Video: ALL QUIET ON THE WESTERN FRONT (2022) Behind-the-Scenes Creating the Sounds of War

This book is such an iconic part of German culture and history, basically, so everyone knows what's in there.
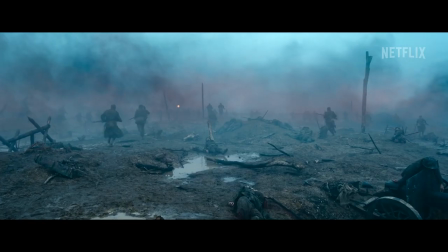(0:27)
And then I started reading it and was straight into the first battle scene and kind of anticipating what would be coming at us. We couldn't have done it without Edward Berger, the director. He has a huge passion for sound and wild tracks.
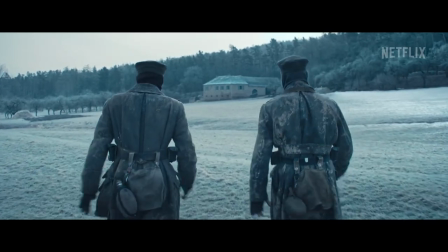(0:46)
What we really tried to achieve was follow the protagonist's experience as much as we can.
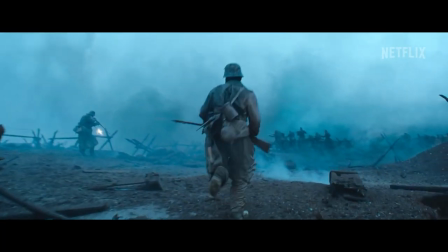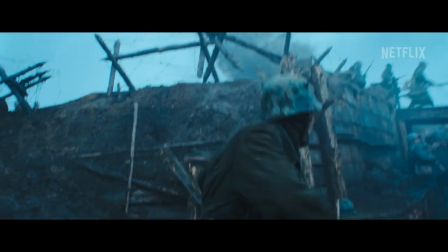(0:58)
As someone who's in those situations, you can't take everything in all the time, so we have to make those choices for the audience. I did a lot of research on the sound of World War I, and there really, obviously, no recordings, no real ones.
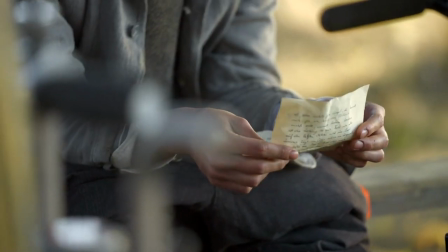(1:15)
And I found letters that soldiers would write back to their loved ones at home, and they described the terror of the sound and how that affected them, and they gave even certain grenades, nicknames and stuff like that.
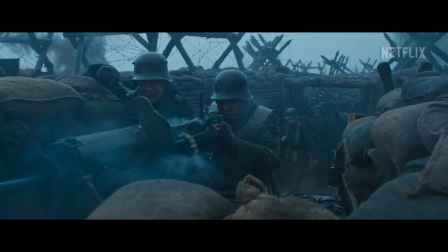(1:28)
That made us come to the decision, we're not going to even try to be scientifically accurate in a way.
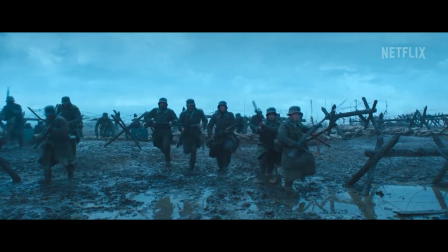(1:33)
You know, what's the point for a film like this? So we've just decided we're going to do whatever is emotionally necessary to put the audience into Paul Vollmer's shoes.
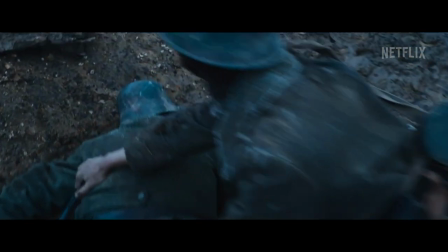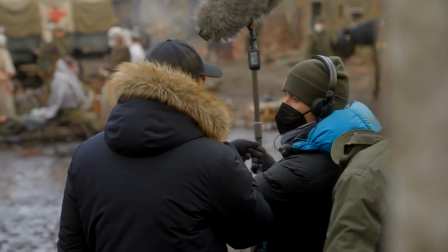(1:47)
It was the muddest place in the world.
OK, let's get the camera on one guy.
We had, like, the screening before we started. that there was the first impression I got.
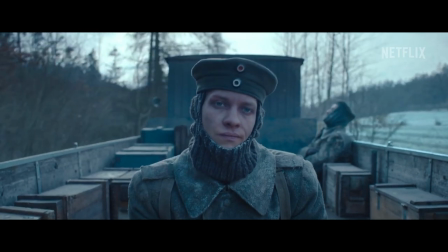(1:58)
Watching the film, I really started to feel cold,
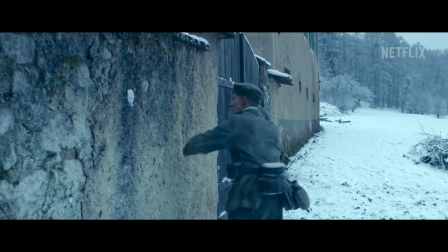(2:02)
just seeing these conditions, and we definitely wanted to preserve that. The actions were very wild. Actors were running, crawling, pointing guns, shouting or whispering, all in one take.
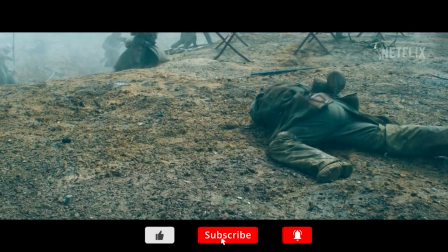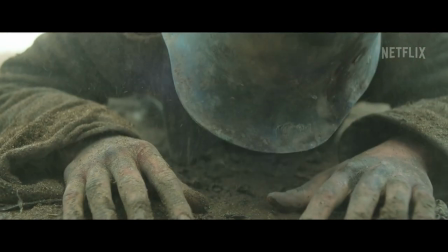The microphone in the costume wasn't always usable. So that's why we made special adjustments to the helmets for the radio mics. Even if some actor fell on his microphone, we stripped that out onto an extra track to use it as part of the body fold.
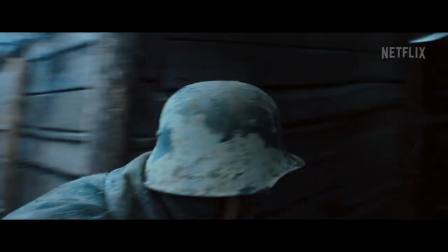(2:45)
All that original kind of noise and the unwanted stuff that you usually throw out, that was actually the stuff that we tried to use to our advantage.
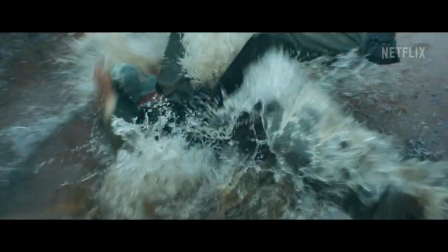(2:56)
We destroyed only one microphone. it.
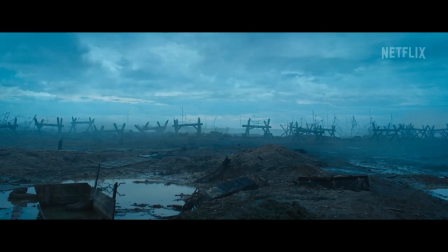(2:59)
We also had a lot of play with elements like the bar wire that keeps dangling in the wind, as in sonic analogy for the soldiers shivering. Edward was very much into certain transitions, like in the scene when Paul sees his friend Hop being burned with the flamethrowers.
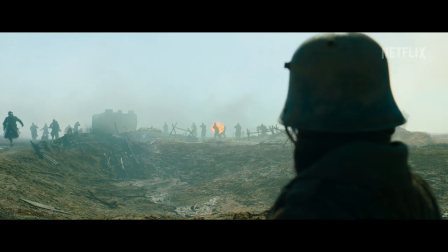(3:20)
We really focus in on only what Paul would be hearing, which is just his friend and nothing else.
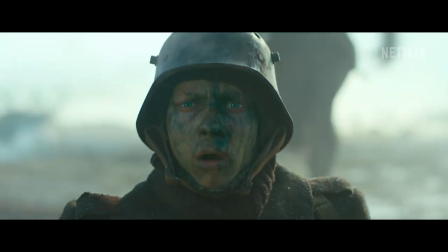(3:29)
And we had to look for all these moments, how to scale the battlefield up and down.
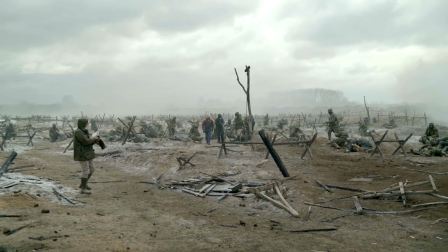(3:38) Cut, cut, cut!
After almost every scene, we needed to record anything else just for sound.
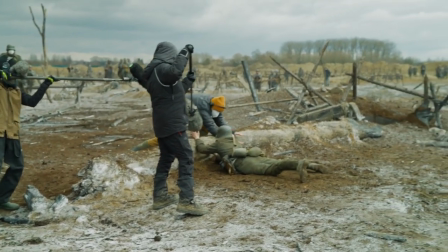(3:43)
Edward even directed the extras or did the follies himself. It was amazing. It was great shooting.
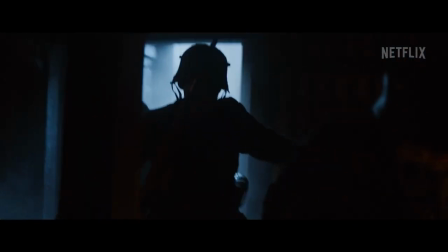If I would have to name one single outstanding thing about the work on this film,
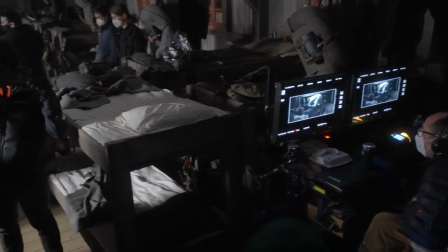(4:03)
it was really the collaboration between Edward and Victor on set and Edward and us in pose.
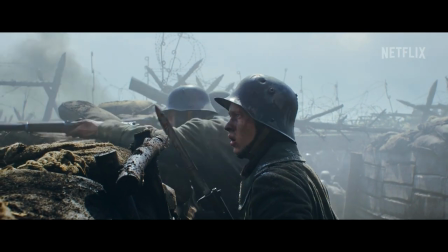(4:10)
The director is always the key to this. He encouraged us to go to the limits.